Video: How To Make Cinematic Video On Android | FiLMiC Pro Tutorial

Hey guys welcome to Mobile Camera Guide helping you learn filmmaking and photography on your mobile devices. In today's video we're going to be talking about how to get a cinematic film look video on an Android phone and what I've got here is the S8 and which is pretty kind of high-end phone it's starting to go out because new phones are out every six months but this will apply to any type of phone that you might have it's an Android or using Motorola or using a Pixel or etc. We're going to be going through and seeing how to get footage that starts off maybe looking like this and getting it to look like this. And I'm going to be going through all the steps you need to do to create cinematic video straight from your Android phone. So without further ado, let's get into the video.
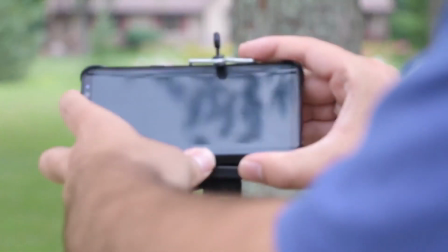[0:48]
All right, so to start, we're going to put our S8 in the tripod holder, which you can pick up one of those phone ones off of Amazon or eBay.
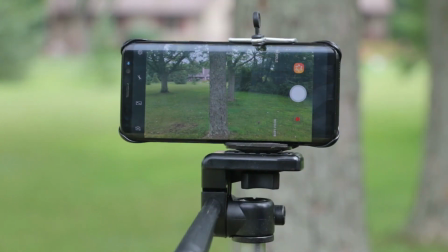[0:55]
And then we're just going to open up the camera app and by the look of things we are pretty far away from the tree so i'm just gonna scoot the camera
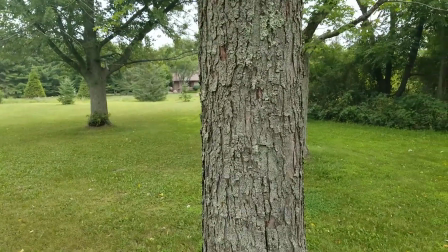[1:04]
a little bit closer now what you'll also notice is we are in the just standard camera app and so that's all automatic
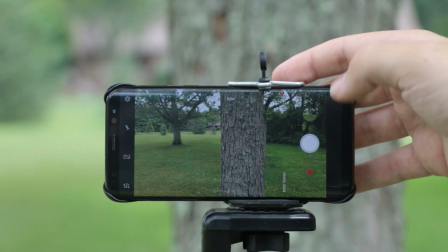[1:12]
settings so what we're gonna want to do is exit this automatic camera app and go to a manual control app which
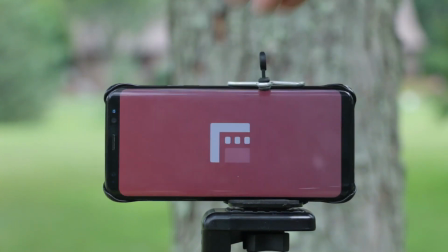[1:19]
for example filmic pro is one of those um there's plenty of apps that allow you to do manual controls but filmic pro is the best for video.
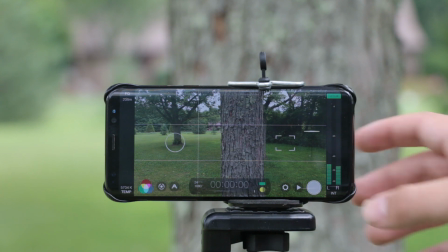[1:27]
So we're going to open that and we'll go from there. And the next important thing to do is we need to line up our footage,
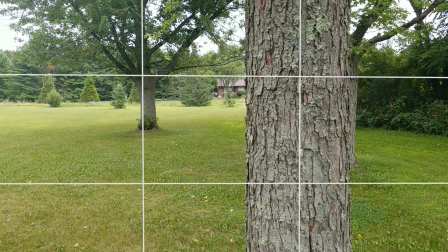[1:36]
which is putting it in between that grid that we have right up there on the screen.
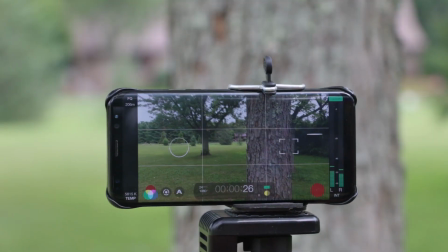[1:41]
You want those four corners. There's two corners on the left, two corners on the right. You're going to want your subject touching one of those corners, for example, the trees here, and that's going to help make your footage a lot more cinematic.
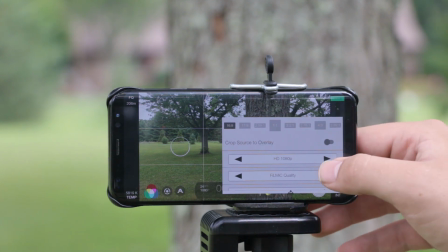[1:55]
Next, we're going to go to resolution and make sure you'll put that filmic extreme on that's going to give you the highest 1080p video
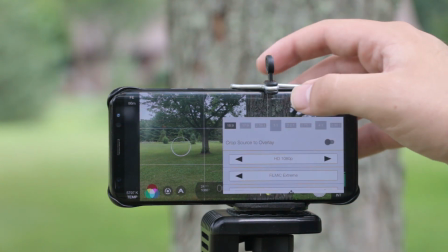[2:03]
and then our next step to getting this more cinematic is we're going to put this in the format of 2 by 59 by 1 now you'll see the fade
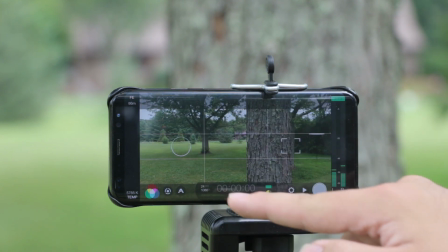[2:11]
faded black bars up above that means we're recording with the black bars on the video so if I click record right here it's
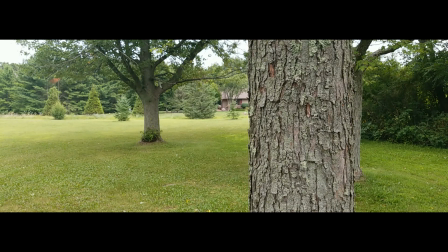[2:19]
as you can see here you can see those nice black bars it gives a more cinematic feel if those black bars are a little too big you can actually make
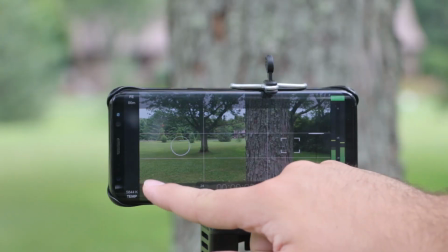[2:27]
them smaller but having black bars on your video it's going to make it a lot more cinematic. Next we need to control the temperature of the video.
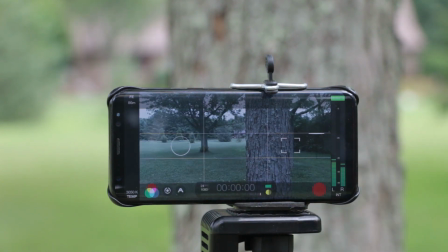[2:35]
Now if I put it down on this cold setting and click record it's going to make the whole video look a lot more colder,
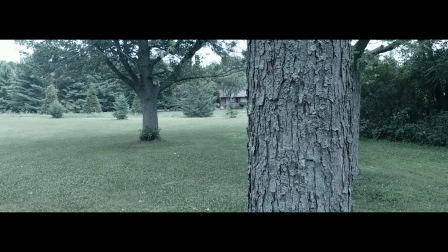[2:41]
more like a winter type video maybe and maybe that's the feel you're going for. Otherwise you can do the opposite,
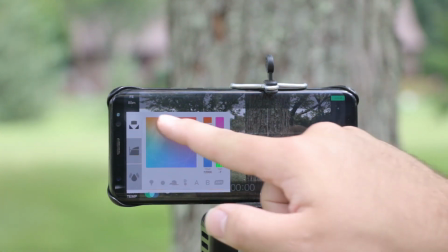[2:47]
warm up the video and it's going to give it a lot warmer of a feel and actually I really like the warm feel
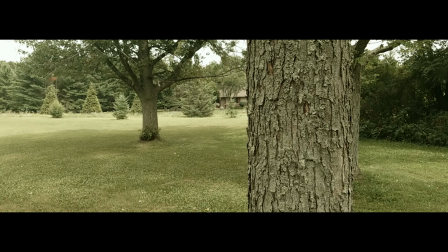[2:53]
so I'm gonna go with that and keep that because I like the warmer look and then all you have to do is take this
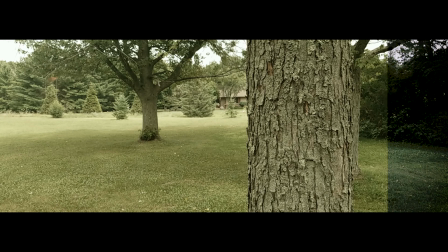[2:59]
footage put into your color grading app or computer software and as you can see once it's
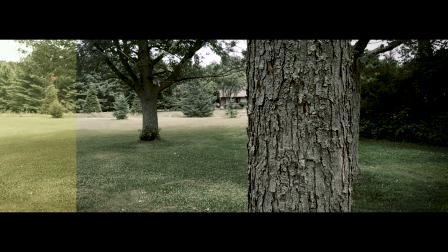[3:05]
color graded it looks absolutely great straight from the S8 and nothing's gonna beat that.
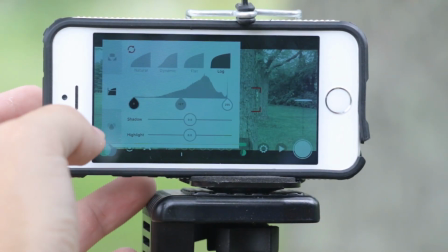[3:12]
Now I also want to mention that here's my iPhone you can also get picture styles but this This costs extra on Filmic Pro,
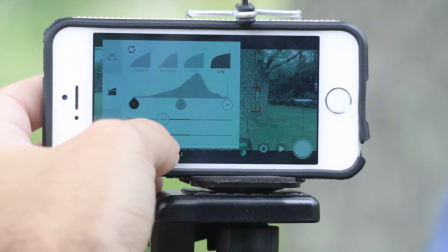[3:20]
and this will give you log. It'll help you with color grading. Takes away a lot of the colors added, so you can customize it yourself, but just wanted to throw that out there.
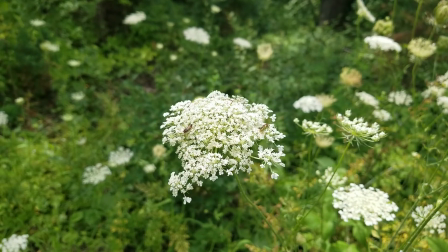[3:30]
And as you can see, following the simple steps, here's the automatic camera app,
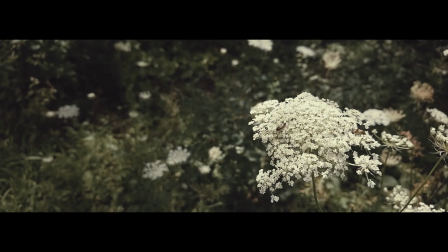[3:34]
and then here's following all the steps we just did, and it looks absolutely astounding.
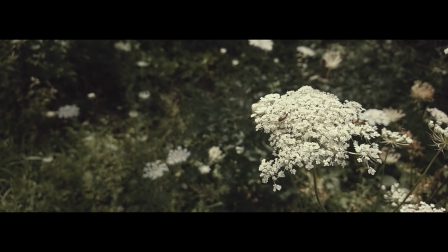[3:39]
And all you gotta do is follow the steps, line it up, put the bars on, adjust the colors a little bit, and boom, you have a great video.
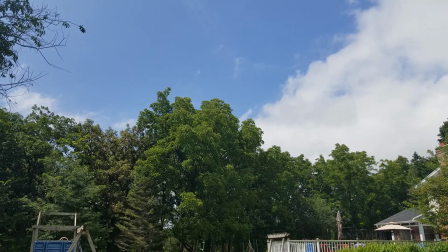[3:46]
Here are the trees. This is just the automatic camera app. Then following the steps we just went through, boom.
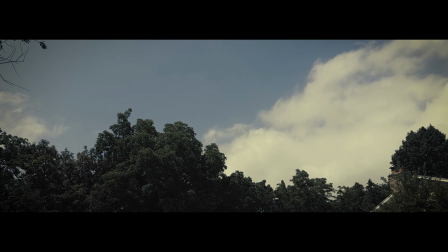[3:53]
This looks absolutely wonderful. And that's about it for making videos on Android.
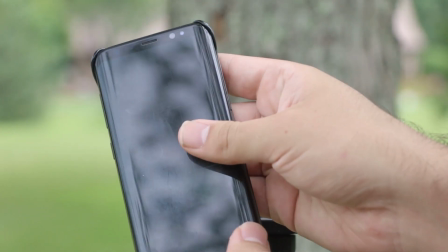[4:00]
Thanks for watching and if you're wanting to learn how to color grade on your Android device, be sure to stick around.
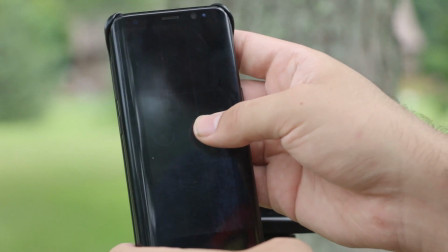[4:06]
I'll have a link in the description soon.